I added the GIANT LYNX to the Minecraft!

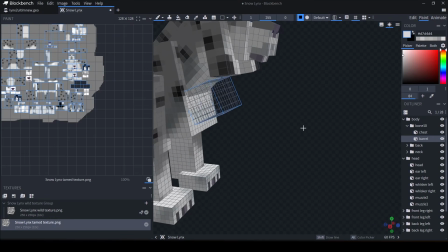(4:05)
I made the barrel at the model end stage, but when it's not needed, it will be hidden by an empty texture.
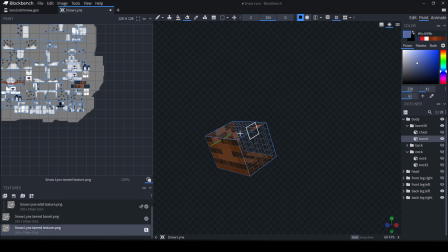(4:13)
The trick is that it's there from the start. Add the remaining elements.
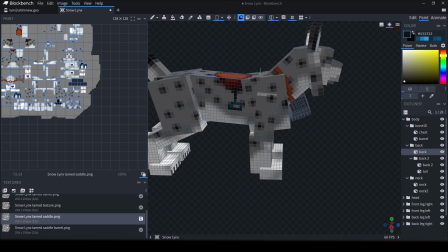(4:20)
Copy part of the texture.
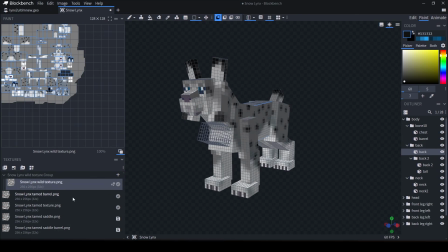(4:28)
And that's it. The textures are ready. For these links I provided only one barrel.
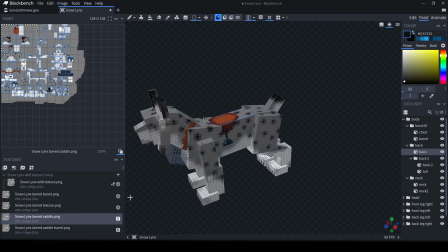(4:34)
If you want to increase the number of changeable parts, be prepared for a huge number of textures.
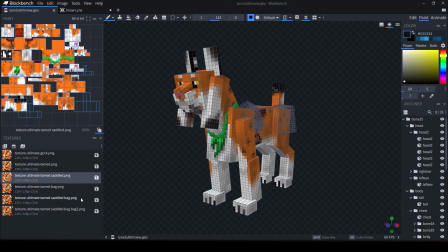(4:41)
For example, my previous links had 2 different crates that could be equipped and removed, and that required 9 textures in total.
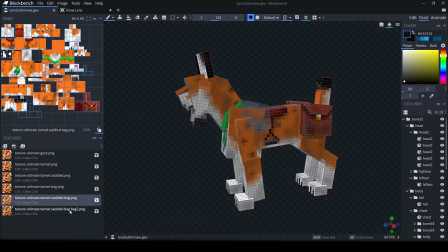(4:50)
Animation.
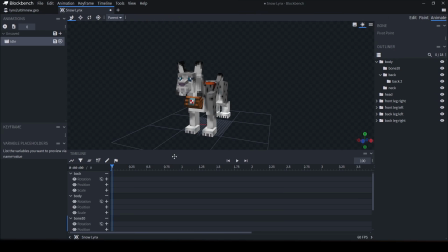(4:55)
Once the textures are ready, we can create animations. We'll start with the simplest one, idle.
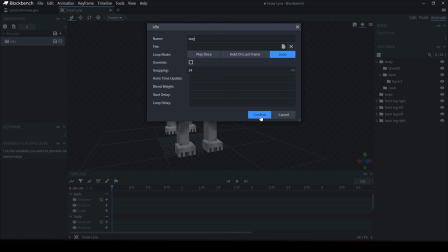(5:01)
Even when standing still, the links should make small movements so it looks alive. The animation will be looped and last 4 seconds.
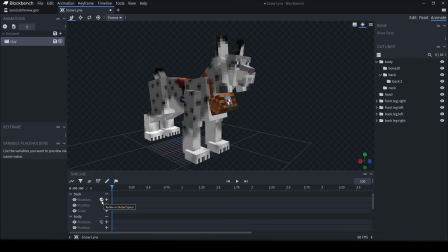(5:09)
Click through all the parts so they appear on the timeline, and set keyframes on the first frame.
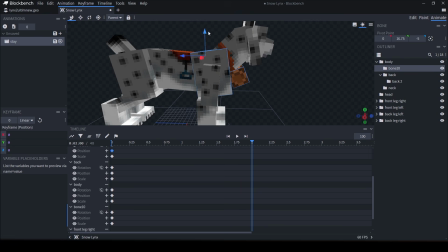(5:16)
This locks in the starting pose. Now move to 2 seconds and start offsetting parts. I start with the torso. Let it go slightly down and up. Add rotations.
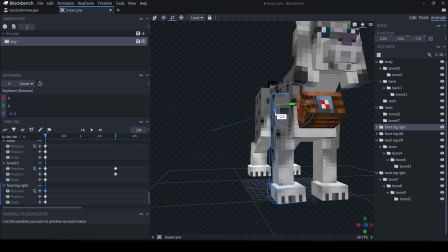(5:27)
This is where the folder hierarchy shines. It's enough to rotate the leg at a high level and then fine-tune the child elements.
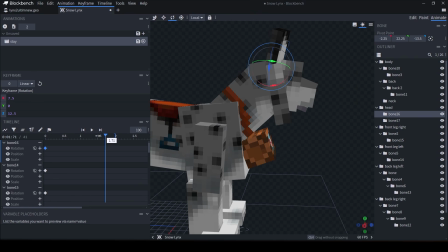(5:36)
The links won't fall apart. Then, just go through all elements one by one.
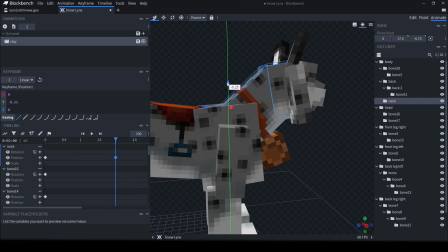(5:41)
You can use principle of classical animation here.
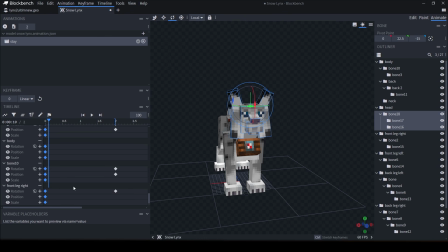(5:45)
When everything moves, copy all the keys from the first frame and paste them at 4 seconds.
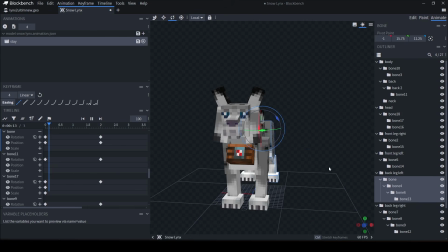(5:57)
Now we have a nice loop. To make it livelier, you can complicate the motion.
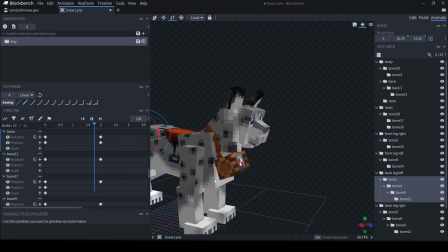(6:03)
Don't try to animate like Disney from get-go. Start simple. In time you'll feel what to improve. For instance, the torso motion may be too mechanical.
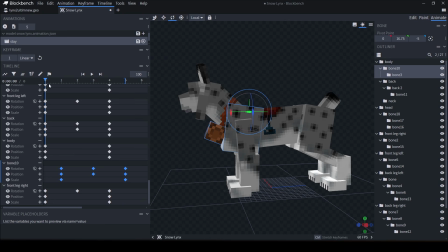(6:14)
Offset the markers on the timeline by 1 second. A quarter cycle, a half phase shift, I guess. The main idea is that not all motions start and end at the same time. Let the chest move first, then the rest follows. Add small motions to ears and tail.
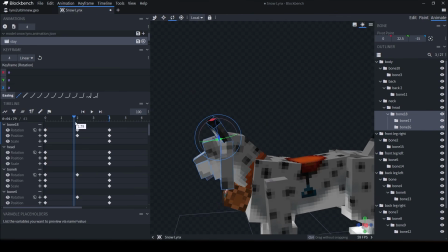(6:32)
Offset a pose slightly, so the stance isn't perfectly symmetrical.
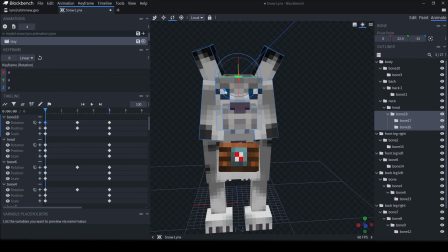(6:38)
Tilt the head a bit, but not too much, so it doesn't steal focus.
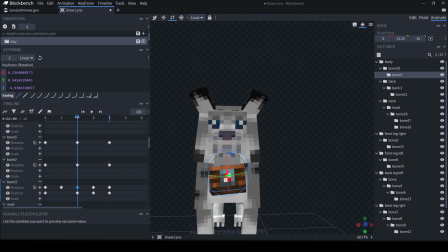(6:42)
Nudge parts along all 3 axes, just a little, so the links feel alive.
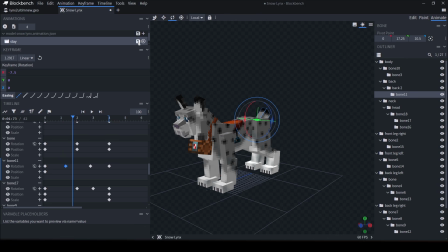(6:57)
And congratulations! Our first animation is done. It gets more complex and more interesting from here.
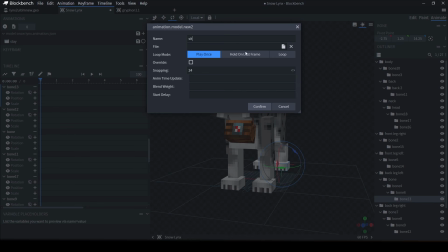(7:06)
Sitting animation. In my case, the links has 2 modes: following the player and sitting in place.
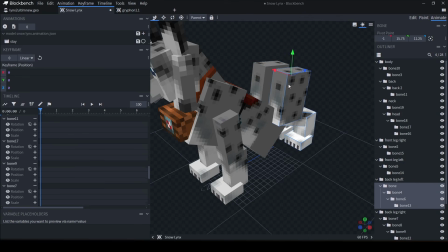(7:12)
Create a looped animation. On the first frame, pose the link sitting. We don't need a build explicit transition between standing and sitting.
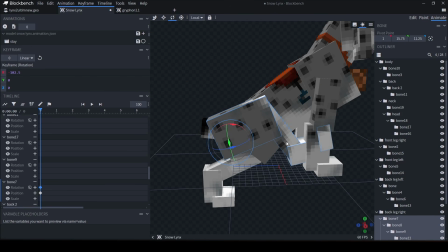(7:21)
The game will blend them automatically.
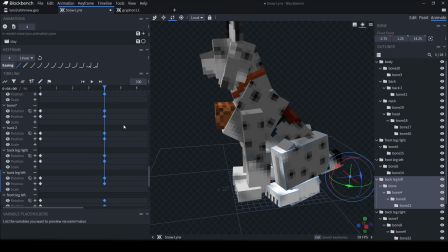(7:27)
So, just like before, copy keys to make a clean loop and make small changes at the midpoint.
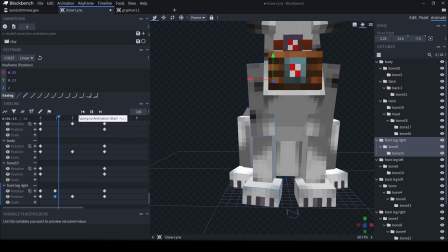(7:34)
Overall, it's the same approach as with the idle animation.
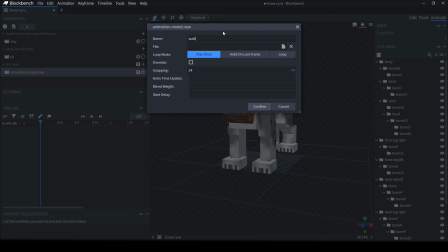(7:42)
Walking animation, a looped animation with total duration 1.5 seconds.
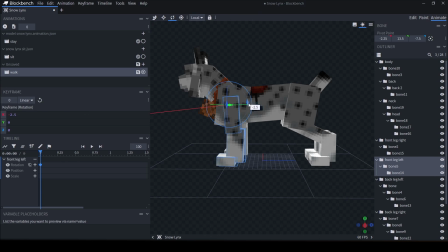(7:47)
On the first frame, simply rotate the legs forward and back.
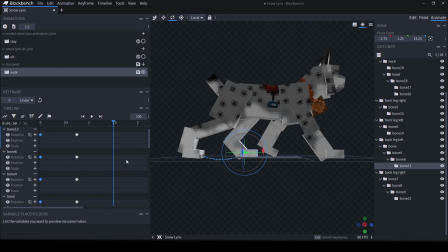(7:54)
Copy those keys to create a basic cycle.
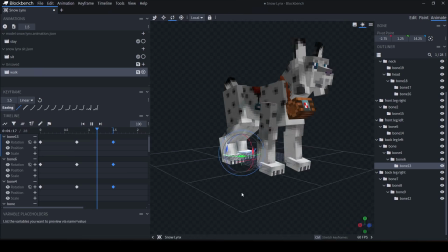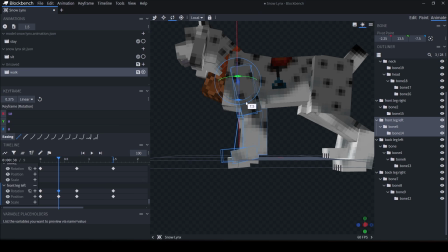(8:03)
Now for the interesting part. Select the quarter points and set in-betweens. Pick a leg that's moving backward and set its position so it doesn't sink into the ground.
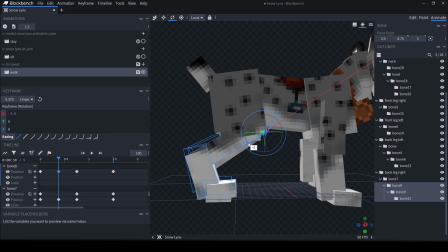(8:14)
Do this for 2 legs. In the third quarter, the other 2 legs move backward.
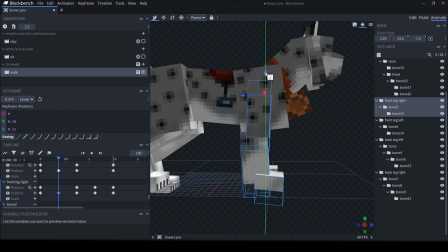(8:20)
Set their positions. Now pick a leg that's moving forward and set case so it lifts off the ground and makes a step.
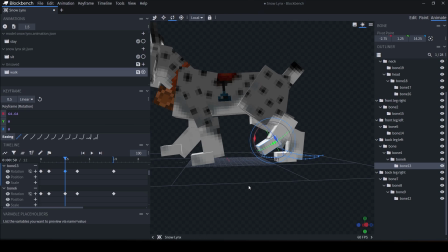(8:29)
At this point you can make the animation cleaner. At the 8th of the cycle, lift the paw higher to make the motion more expressive. The program shows the pose trajectory. You can immediately see what needs fixing.
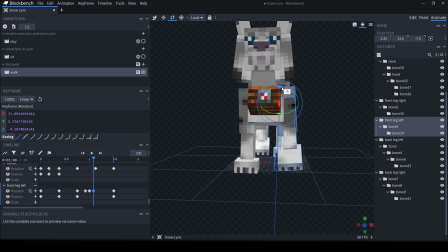(8:44)
Add slight side-to-side motion.
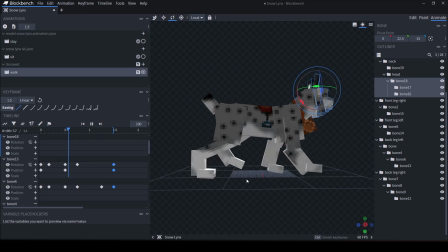(8:50)
Now the link strides confidently, but the motion is still too mechanical because the legs move in lockstep.
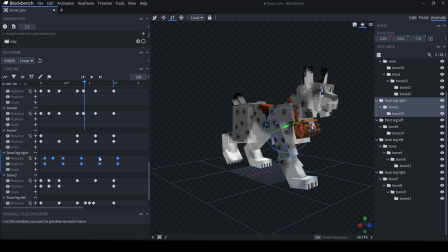(8:58)
Offset the front legs cycle in time, select the needed case and shift them a bit.
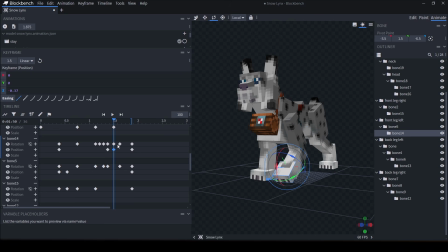(9:07)
Now set case at the endpoint at 1.5 seconds and copy them to the very beginning. Delete keys that go beyond the animation length. The legs now move out of sync, like a real animal.
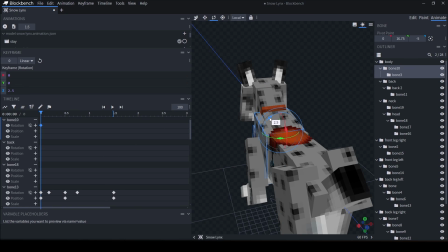(9:21)
Next, animate everything else. The leg movement dictates the torso's motion.
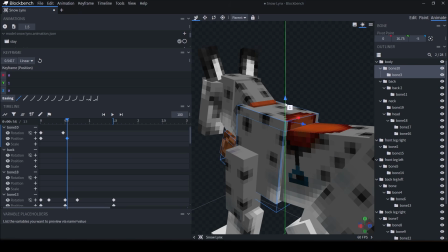(9:26)
Add a subtle sway and up-down read. Do the same for the hindquarters.
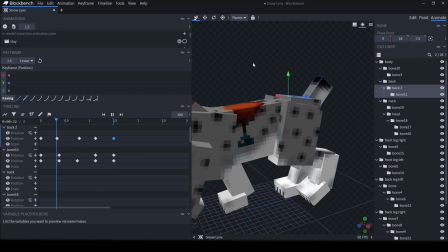(9:31)
Torso sections also move out of sync, like the legs, with the middle section bridging the 2 motions.
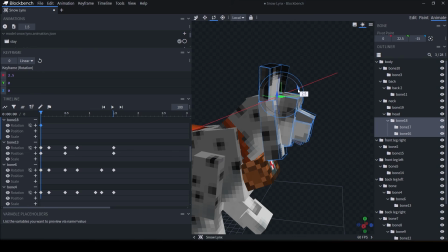(9:38)
Animate the details, ears, tail and the barrel. That's our result.
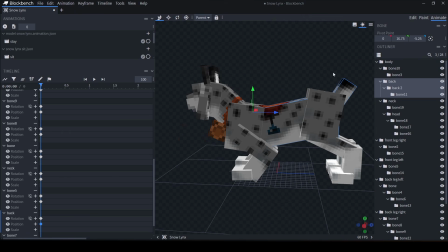(9:46)
Jump animation. This is short and non-loop. From the first frame, hold the links in the pre-jump stance.
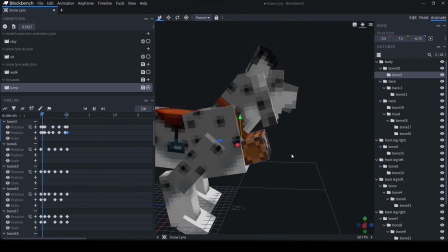(9:54)
Important.
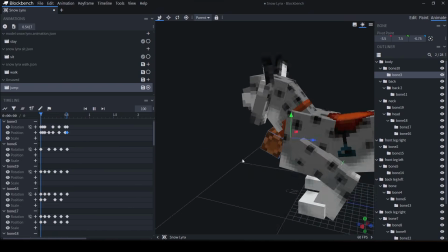(9:55)
The actual upward movement will be added in-game, so in our animation the link's root shouldn't move much.
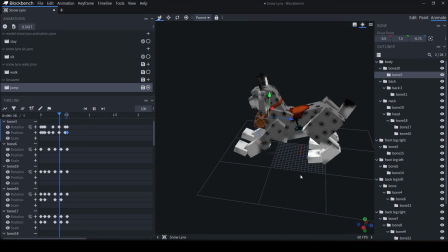(10:03)
This is especially vital for rideable entities. The saddle must not move relative to the player.
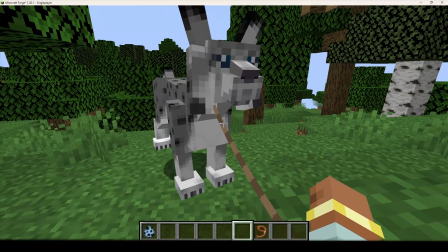(10:09)
Correction: if you don't move the torso at all, the jumps look unconvincing, so I later reworked it.
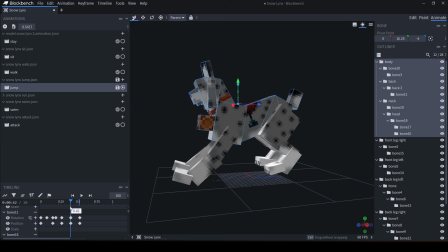(10:18)
You can think of this as frame-by-frame posing. In the animation the pose goes down, but in the game the links will be in midair at the moment.
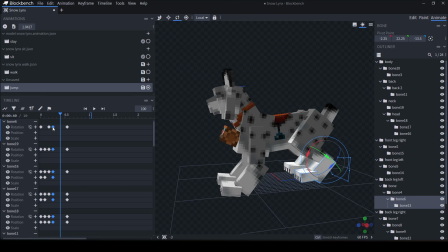(10:27)
Then set the landing pose. You can select case with shift and to tweak the animation so the jump looks nice.
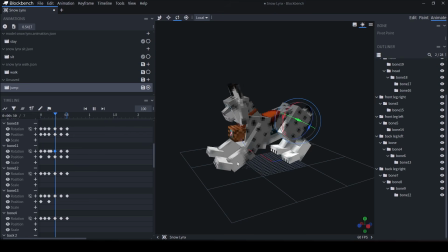(10:34)
We can't fully avoid gameplay constraints, so we'll settle on this jump.
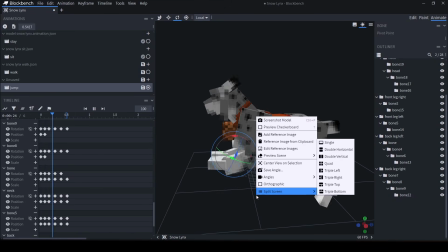(10:39)
The links will automatically return to the standing pose. Run animation.
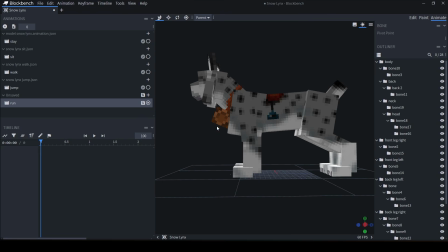(10:46)
And now the big boss. I recommend using frame-by-frame running cycles as reference.
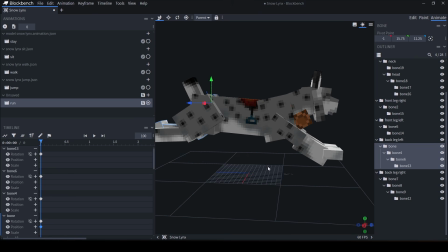(10:52)
Pick the first phase and set case to match the reference, then the next phase, and so on.
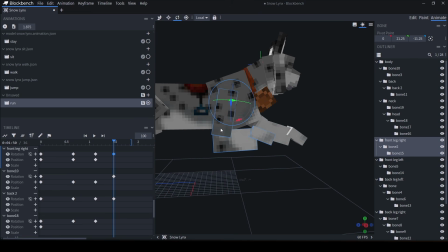(10:59)
I first set the main phases
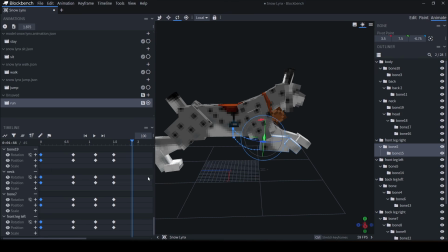(11:06)
and copy the case to loop the animation.
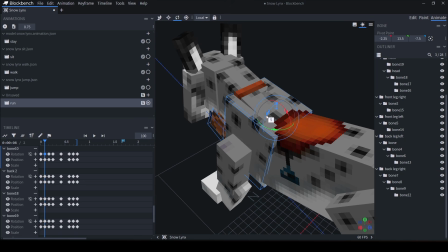(11:13)
Then you can add in-betweens. Smooth things out and slight torso rotation and to top it off.
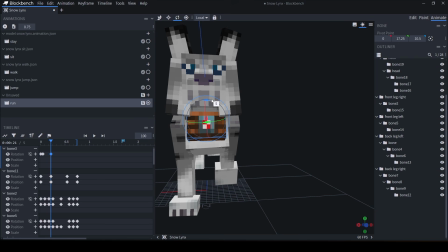(11:21)
Animate the tail, barrel and ears. You can adjust animation speed.
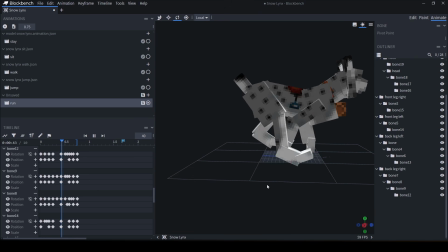(11:27)
It helps spot a pose slipping through the ground. Now our links can run.
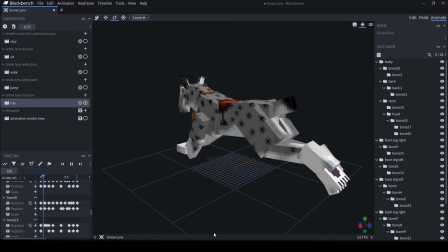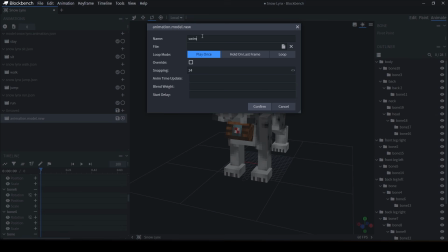(11:40)
Swimming animation. This is straightforward and similar to building the walk cycle.
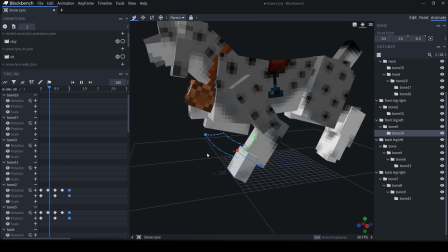(11:46)
Pose the legs in different positions and gradually add more keys. Finish with small details.
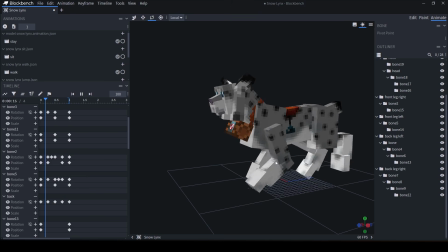(11:53)
Important: the link's torso and the saddle must stay at the same level.
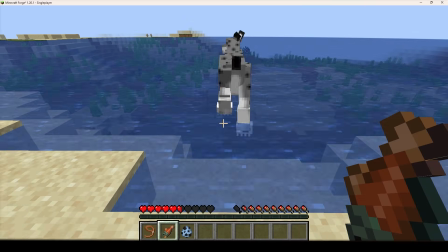(11:57)
A quick note: if you lower the link's model in the swim animation, it looks realistically submerged.
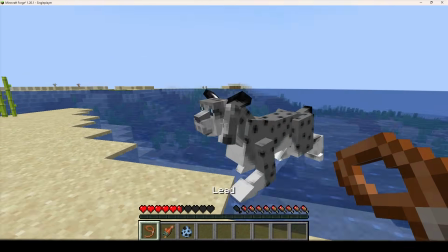(12:03)
But if a player is riding it at that moment, the player will float above it, so I kept the simpler variant.
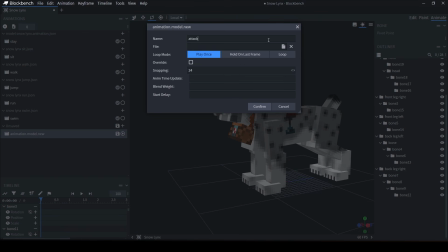(12:11)
Attack animation. Short, non-looped animation. Pure improvisation here.
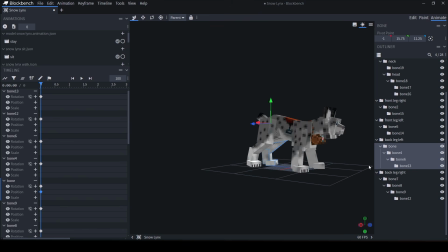(12:18)
A threatening starting pose and a launch to finish.